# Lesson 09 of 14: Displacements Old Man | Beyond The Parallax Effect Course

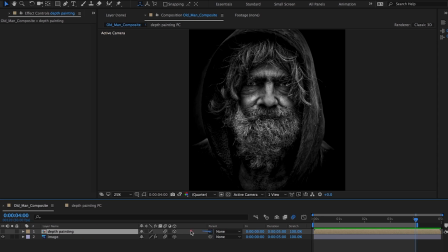4:22 Parent the depth pre-comp to the image file.
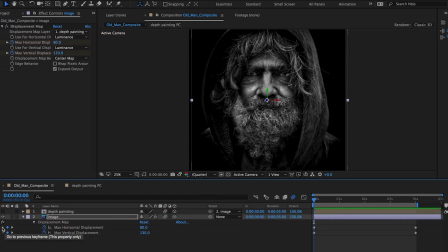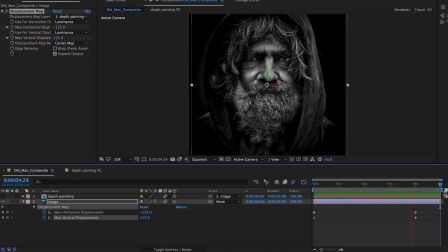Set a keyframe at both ends of the timeline for the Y rotation.
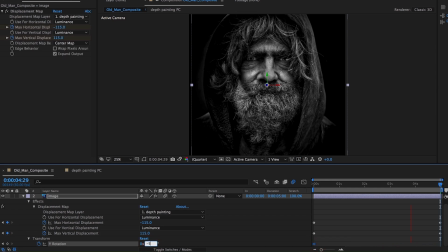5:01 The y-axis only needs to rotate about 5 degrees either way to help exaggerate the displacement effect.
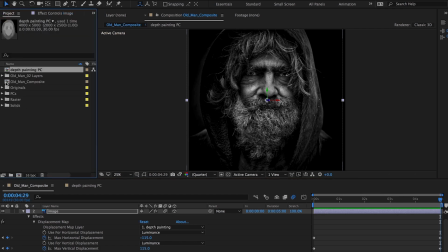5:13 Drag the composite comp into a new HD comp.
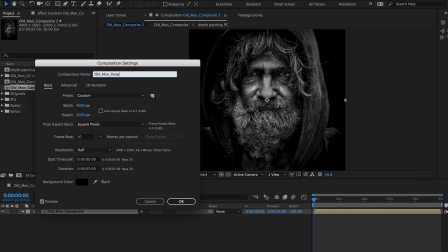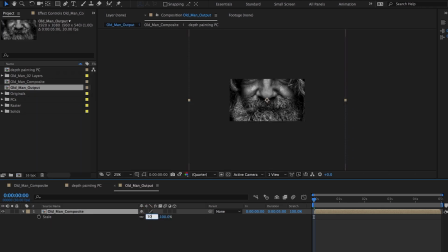5:25 Scale down by 50% and set a keyframe. At the end of the timeline, scaling up by about 2% will create the effect of a slight zoom with a virtual camera. The composition layer is repositioned to fit better.
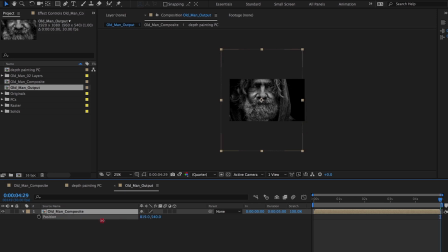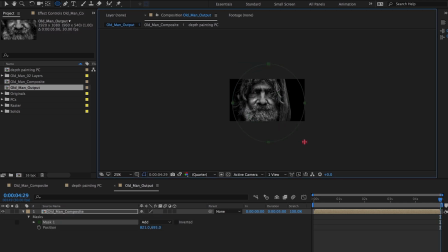5:59 A mask is added to soften the edges of the image and to push the edges further into the dark background. Position the mask and feather.
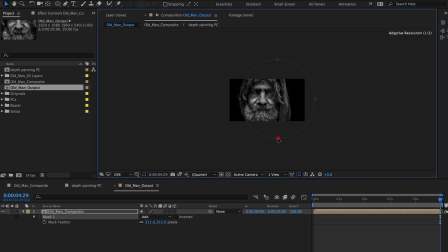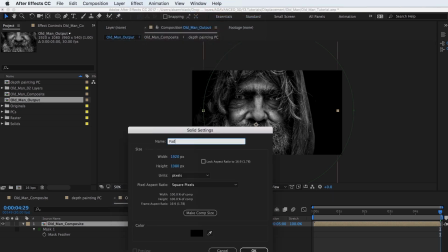6:34 A black solid is laid over the composite layer to create more of a vignette on the man.
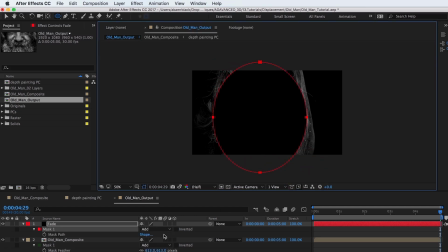6:42 Place an oval mask on the solid and set to subtract. Feather the edges to soften.
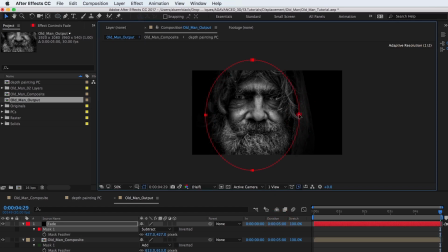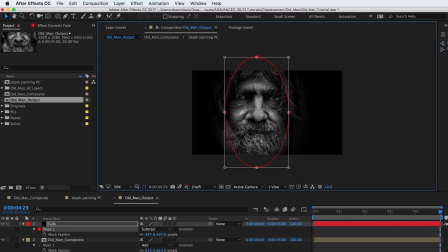Create a new adjustment layer and add the levels effect.
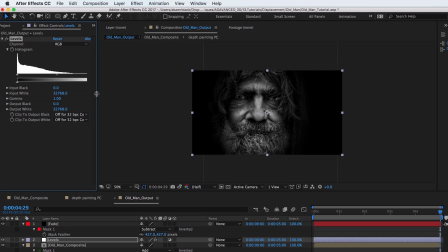This effect will create darker blacks and add more contrast to the gray values. Adjust the left and middle sliders to achieve similar results.
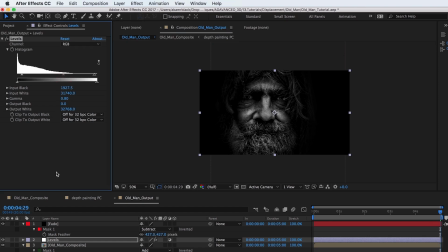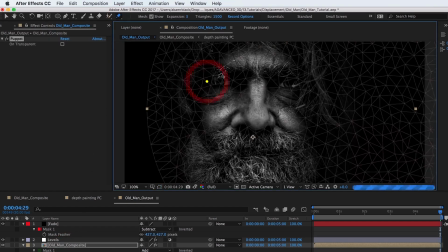7:50 Select the puppet pen tool and place pins like so. Secondary motion will be added to the mouth and eyes to give the photo a little more life.
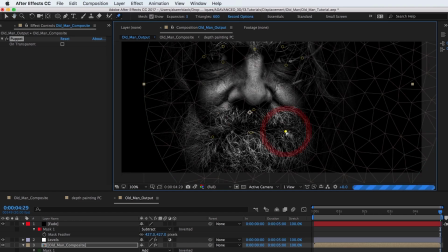8:00 The puppet pen technique is very subtle here, but subtleties always help.
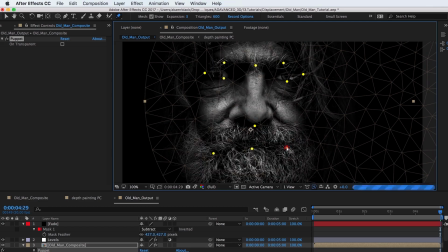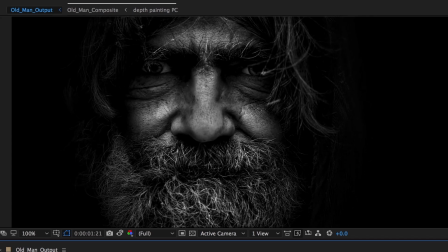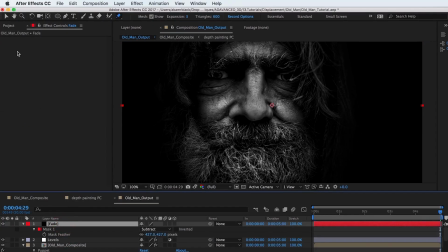8:27 Drop the letterbox file over top to finish up the comp.